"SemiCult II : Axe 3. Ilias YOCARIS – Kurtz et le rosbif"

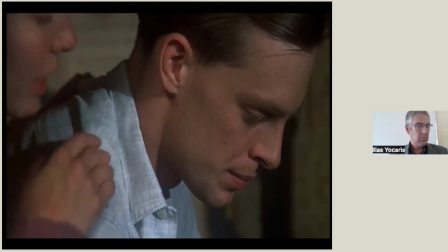693s I already am mixed up with you. And didn't you mean that what you said last night?
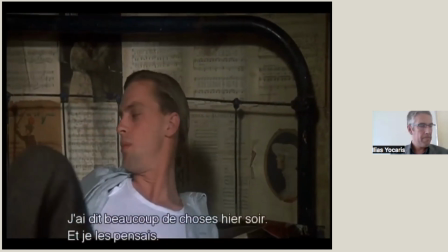703s I said a lot of things last night. I meant all of them. Which one did you have in mind?
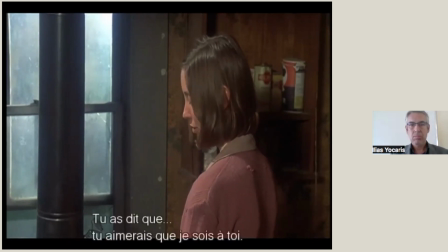710s You know what you said. You said you wished you had me.
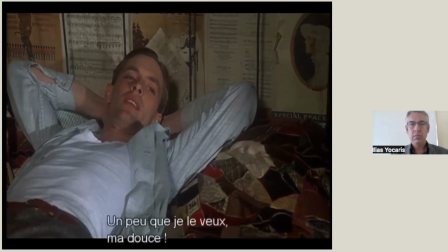718s Well, sure I do. God almighty, honey. Why don't you come here and lay down beside me a minute?
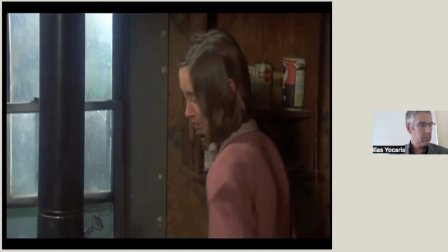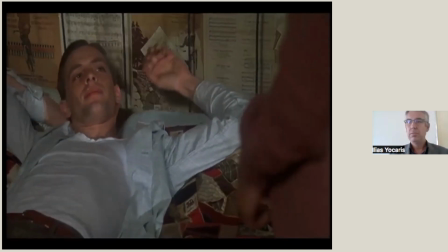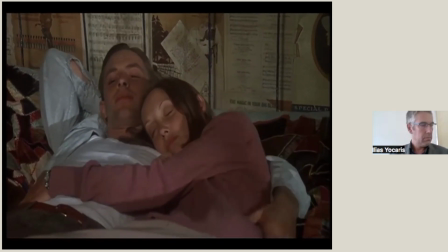Kitschy, do you like me? Yes. Do you like me a whole lot?
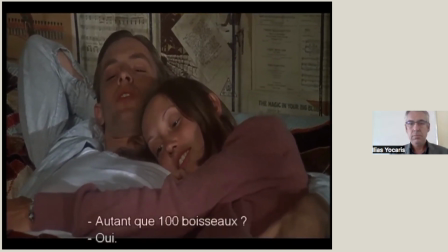754s Yes. 100 bushels full? Yes.
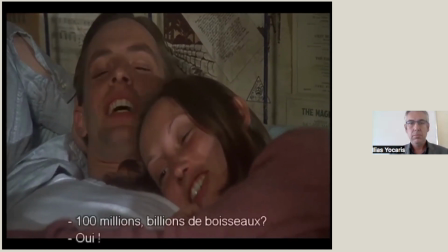761s 1,000 bushels full? Yes. 100 million, billion, trillion bushels full?
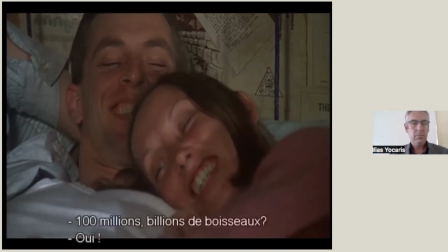766s Yes.
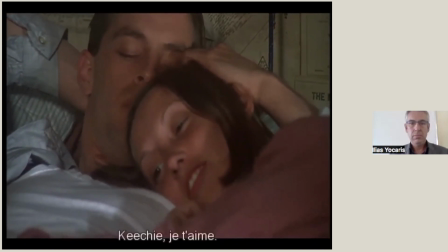771s Kitschy, I love you.
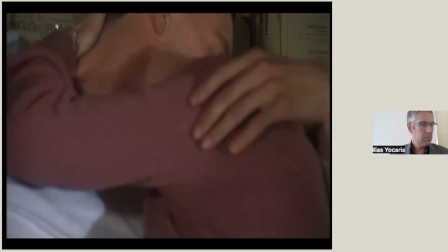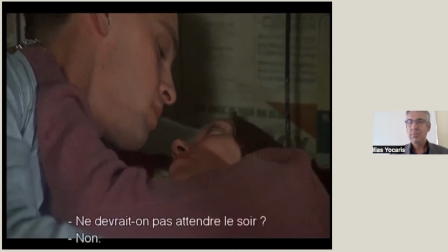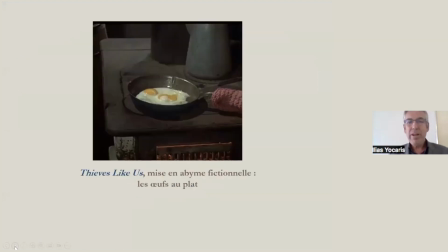784s
Donc, ici, évidemment, la trouvaille de génie, c'est l'image des yeux au plat. Une fois que Bowie a demandé à Kitschy de venir s'allonger à ses côtés, la caméra cadre pour la première fois le repas préparé par la jeune fille, jusque-là soustrait à la vue du spectateur.
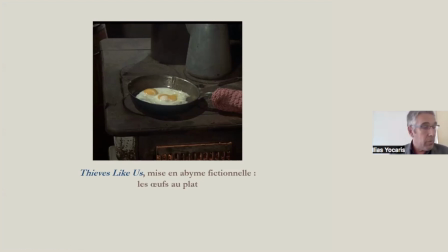805s
Évidemment, ce repas, deux yeux au plat qui se mélangent, et l'emblème tout trouvé de l'amour fusionnel entre les deux personnages. Vous voyez donc émerger ici une mise en abîme fictionnelle en bonne et due forme. L'énoncé iconique est traite et l'image des œufs fonctionne comme autant de passages
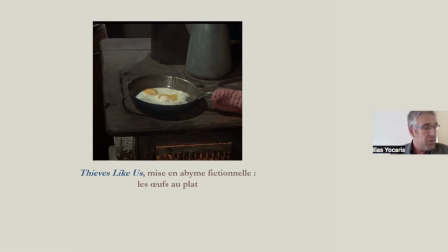825s
dont l'interaction engendre de façon holistique une propriété sémantique émergente, puisque la fusion des deux œufs acquiert dans ce contexte spécifique une sursignification allégorique.
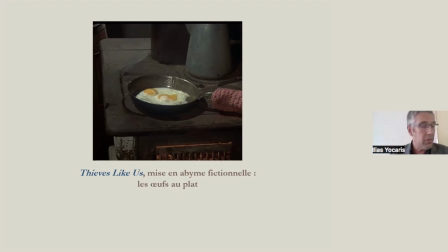838s
Mieux encore, la mise en abîme s'inscrit dans le cadre d'un micro-parcours interprétatif intersémiotique, donc elle articule plusieurs paliers de fonctionnement sémiotique différents, puisqu'elle redouble en fait le dialogue qui la précède. Bowie est un jeune malfrat qui se fera tuer à la fin du film.
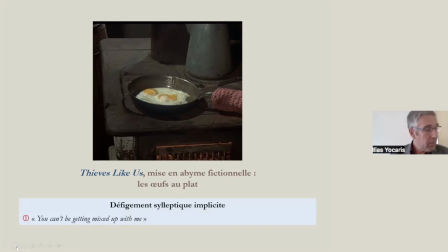858s
En toute logique donc, il dit à Kitschy, « You can't be getting mixed up with me, tu ne dois pas frayer avec moi. » Et Kitschy de répliquer immédiatement « I already am mixed up with you ».
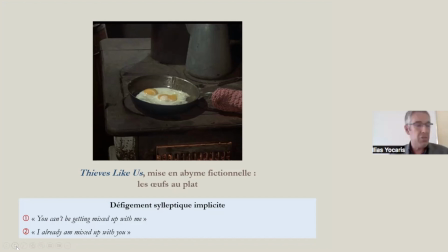873s
Et là, vous obtenez de magnifiques effets de défigement synoptique qui renvoient, vous l'aviez compris, au mélange des deux jeux.
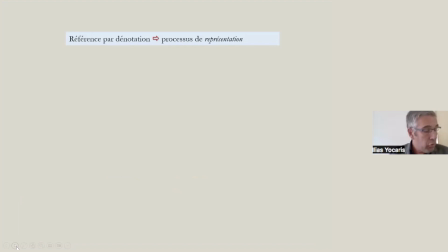883s
Donc, les passages rastériens sont des entités sémiotiques hybrides à double titre. D'une part, ils articulent différents types de codage, institutionnalisés ou non, liés aux cinq matières de l'expression cinéma, images, bruit, dialogue, mention écrite, musique. D'autre part,
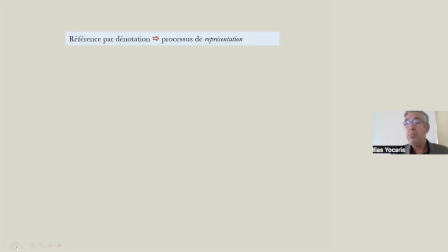902s
Ils peuvent reposer sur des fonctionnements référentiels du type dénotatif ou bien exemplificatoire. La référence par dénotation, je le rappelle, est un pur processus de représentation. Je prends par exemple le film d'Alexander Sokourov, L'Arche russe, 2002.
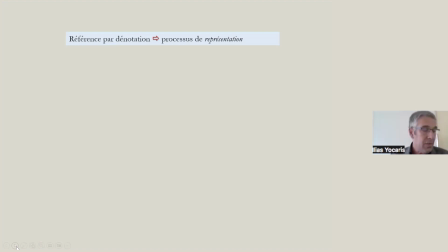921s
Il donne à voir une série de signes dénotatifs qui représentent le musée de l'Ermitage, visité par le narrateur ici et l'écrivain français Astolphe de Custine.